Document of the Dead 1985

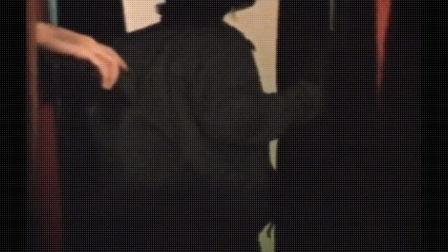[4:44]
Montage concepts begin in the screenplay.
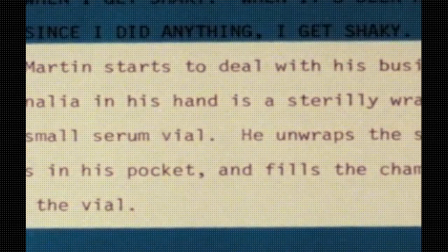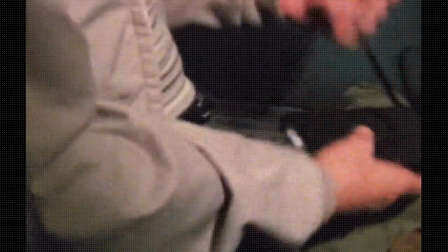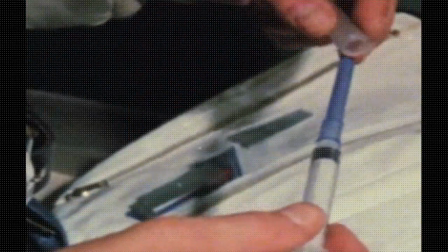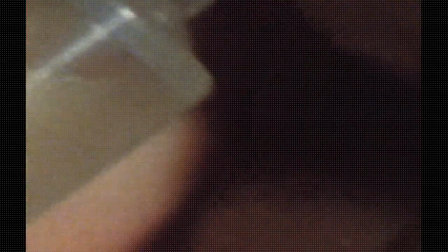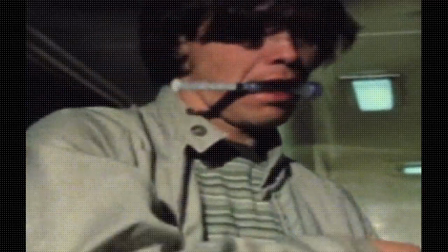[5:26]
story is developing with literally no dialogue, and suspense is being generated not only in the horror of the situation, but in the mystery of the plot itself.
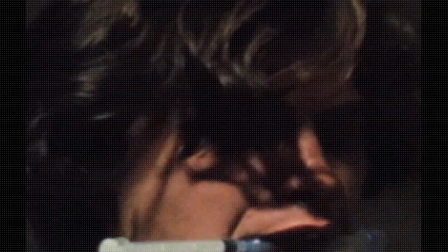[5:35]
We still don't know his identity, his motives, or his goal.
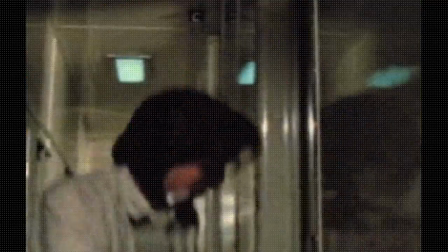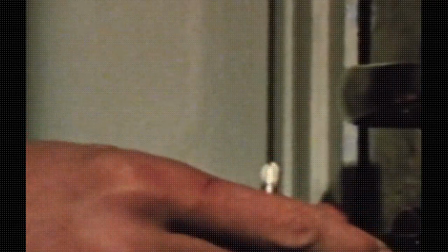[5:47]
Romero's use of dual linear movement fleshes out the two dimensions of film into three.
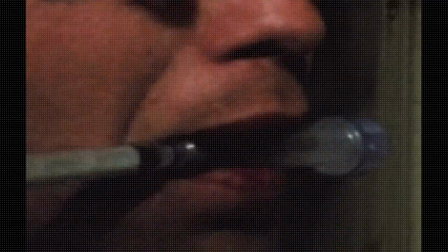[5:51]
A use of such devices as the manipulation of time,
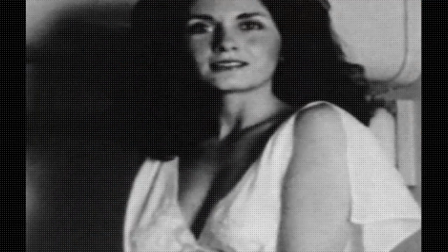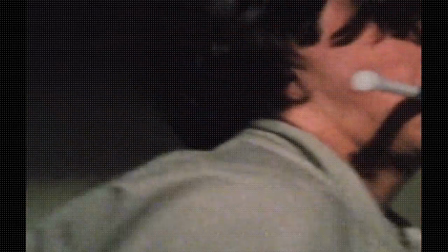[6:01]
or other devices such as irony.
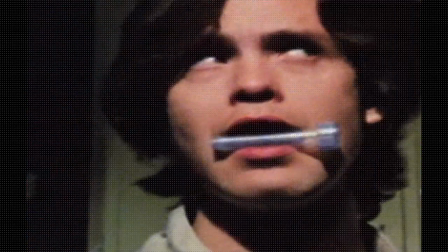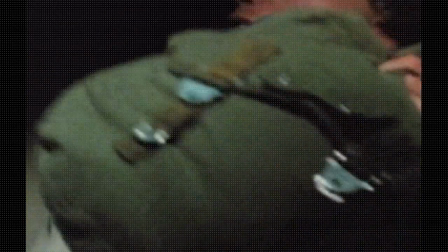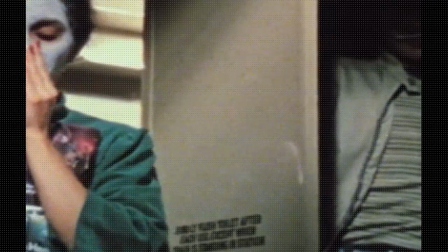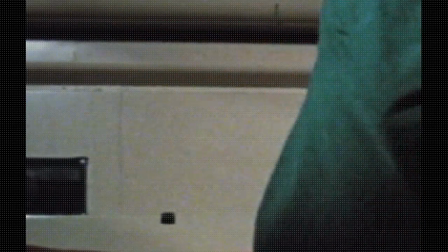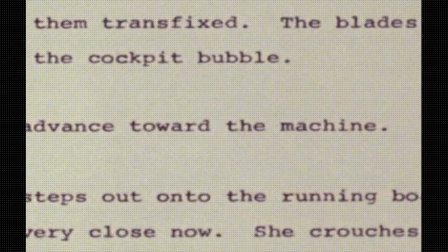[6:31]
As you can see from the final page of the Dawn screenplay, Romero's use of the form is unorthodox, in a medium where one page generally equals 1 minute of film. The script seems long. Did you plan to shoot it all? I mean, giving yourself leeway in the cutting to... Pretty much, yeah. I usually write long scripts. Martin was a long script that was really a long script. I mean, and the first cut came out at almost 2 hours and 45 minutes. Wow. This is a long script that seems long. It's not really long. There's so much description, and if you read those pages, there's so much action described in great paragraphs where I got carried away, describing the action itself. And some of those things take a second and a half, and it's not cutting that long. I cut the first half of the film, and it came in at 45 minutes, so I think the first cut will probably be about a 2-hour cut, which is not bad for a first cut.
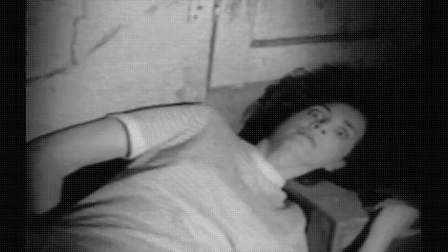[7:25]
To what extent do other influences creep into a work, and at what stage?
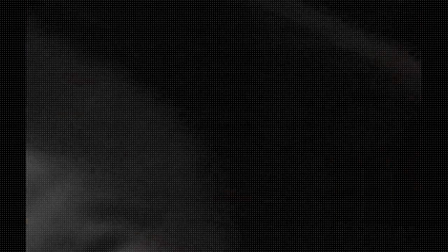[7:35]
A lot of people often compare you to Hitchcock, but you don't buy that. How come? They have some nerve. No, I don't. Well, filmmaking is funny. Filmmakers, all artists, I guess, to some extent, are parasitic of what they've seen and what they are basically imitating, what attracted them in the first place. Filmmakers, maybe more than any other form. I mean, it's not like you can sit down with a pencil and do your thing, or a canvas, or whatever. It's very expensive, and very few people get enough chance to work with the hardware and get enough chance to really develop a style or except on a very intellectual level. That's why, unfortunately, the state of the art has somewhat gone towards menus and pre-planning and everything else, which is a little bit destructive. I would say that if I'm parasitic of anybody, it's more Wells and some of the early, like Howard Hawks and people like that. Those are the films that really affected me. There are certain Hitchcockian things that are, first of all, I don't consciously, when I'm setting up a shot, say, wow, remember that shot? And then try to imitate that. There are Hitchcock-type influences.
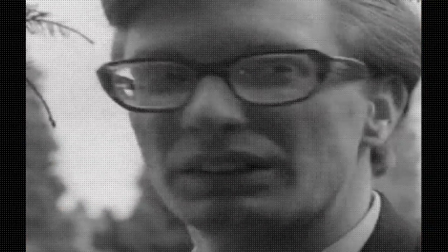[8:45]
I think the sequence in the cemetery in Night of the Living Dead, where you see the figure way in the background and you don't really know what it is, and then it gradually gets worked into the plot.